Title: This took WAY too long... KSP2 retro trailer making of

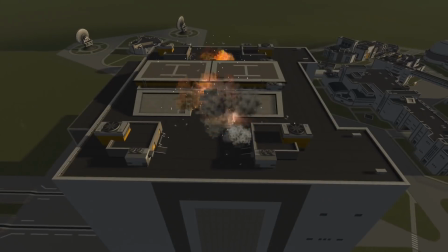Again. Again. Again.
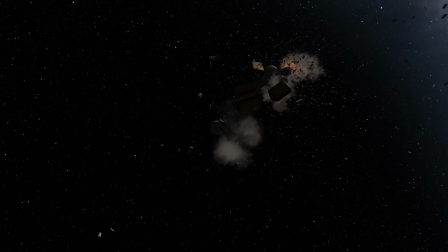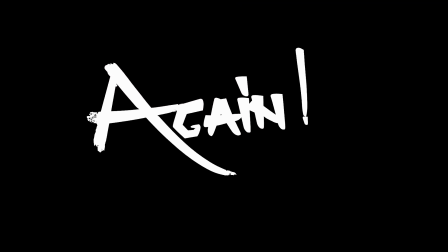Again.
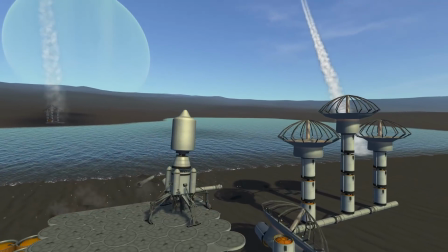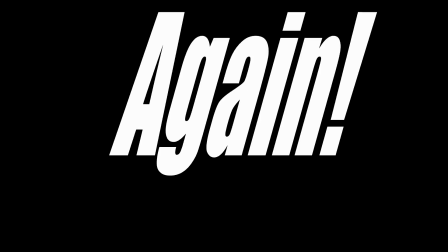Again.
Hello everybody and welcome! You may have already seen my Kerbal Space Program 2 trailer recreation in Kerbal Space Program 1. If you haven't, please go and watch that. I'll link that up over there somewhere. And, well, a lot of you have asked me how the hell I did all of what I did in that video, so I thought I'd make a short
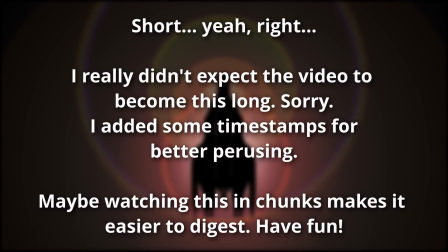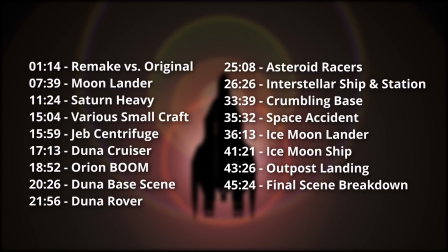making off video, totally unscripted, and show you what I did and how I did it in Kerbal Space Program as well as in the editing.
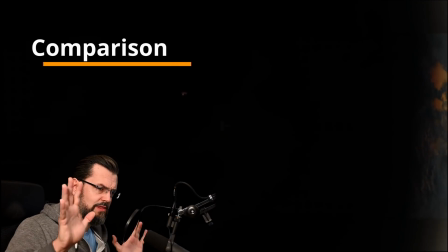Okay, so let's go into full screen mode over here and let's have a little bit of a watch comparing both of the videos laid on top of each other.
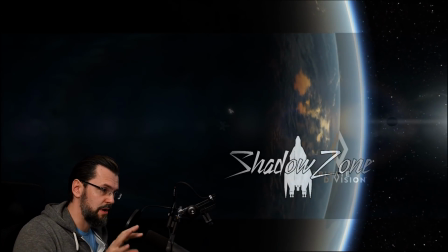So the original is at 30% opacity somehow, and so we will mostly see my video.
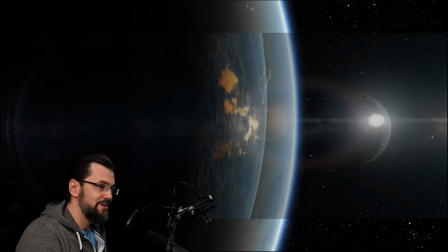And right off the bat over here you can see that that the moon is way bigger. It's like huge in it's huge in the original video, but it's tiny in KSP.
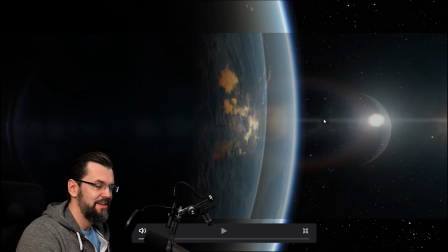So they tricked you in that trailer, but that,
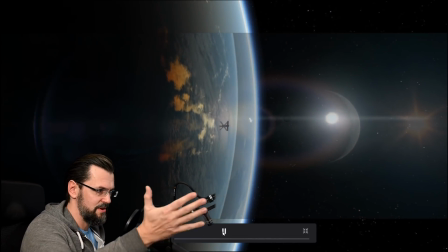I mean, it looks better because in my video it's like a tiny little blob.
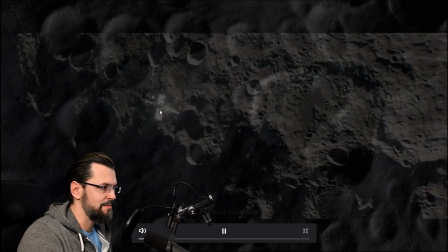Okay, I didn't get the angle completely right, and yeah,
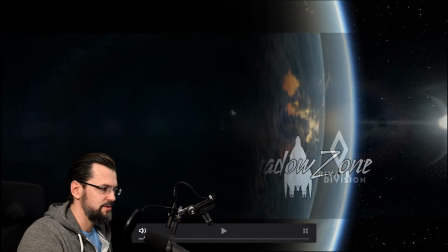I also missed the opportunity for a little joke here,
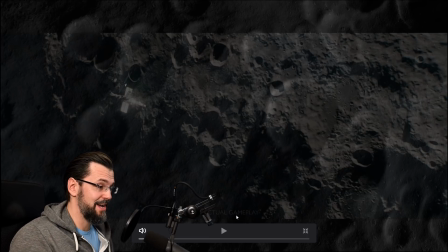because down here it says not actual gameplay, and should have just copied that and crossed the not out for my trailer,
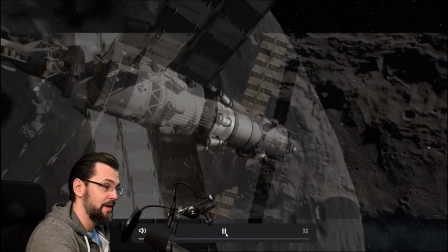because mine was actual gameplay. Okay, we got the mooncraft separating.
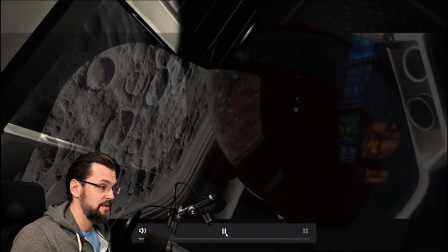I think I got that almost right. And then the Kerbal looking out of the window.
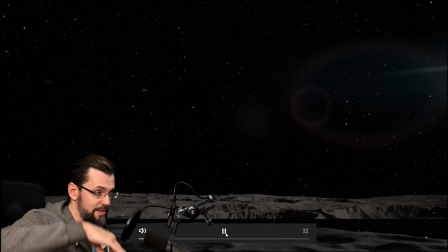Yeah, that was basically, I just built a hull around a Kerbal.
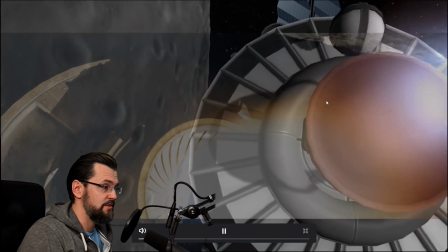You can see my craft is on the left side and theirs is on a little bit more in the center of the screen.
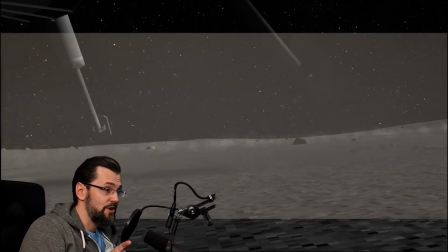Landing. That was hard to get it to match with the shadows.
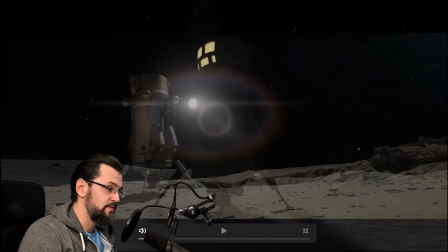If you look over here,
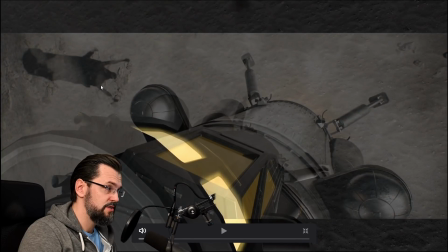no, you see on the left hand side the shadow coming down,
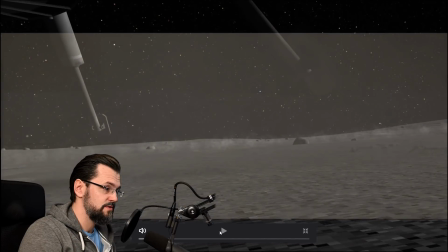and if you look into the center of the to the center of the screen, there you can see,
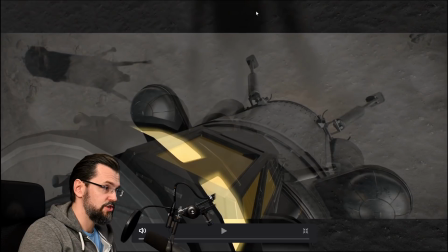where is it? There is the shadow in the real Kerbal Space Program. So the shadows are not that pronounced as in the trailer, of course, because the game renders it differently. And it's not on the same side, but yeah, I think I got away with that.
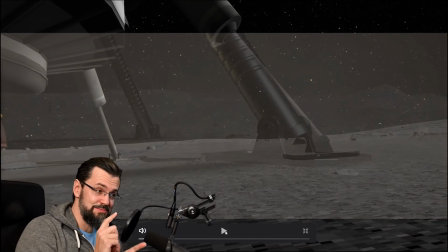And this here, to make it as smooth as it was, it's reversed footage. So basically I was already landed, and then I decided to just fire the thrusters and start it very slowly so that the landing gear would have this smooth motion.
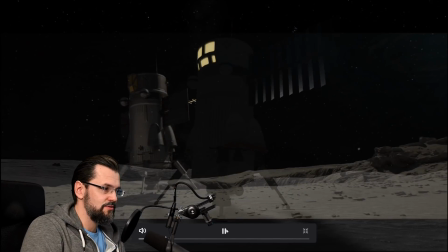Okay, and of course getting the solar panels out.
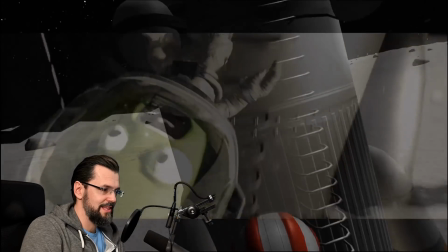And then we have a Kerbal falling down, and unfortunately the Kerbal in Kerbal Space Program falls down like this,
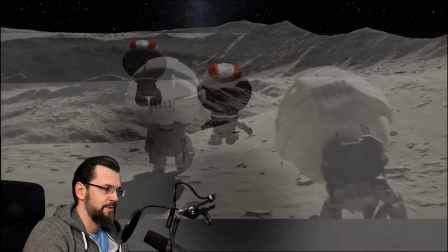and in the trailer he dropped back, so yeah, it wasn't completely correct, but one more trickery over here.
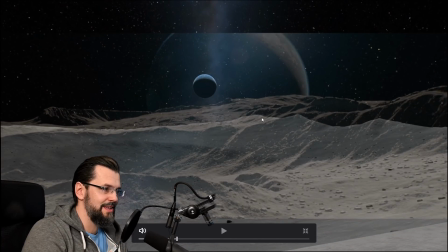You see their Kerbin, and you see my Kerbin.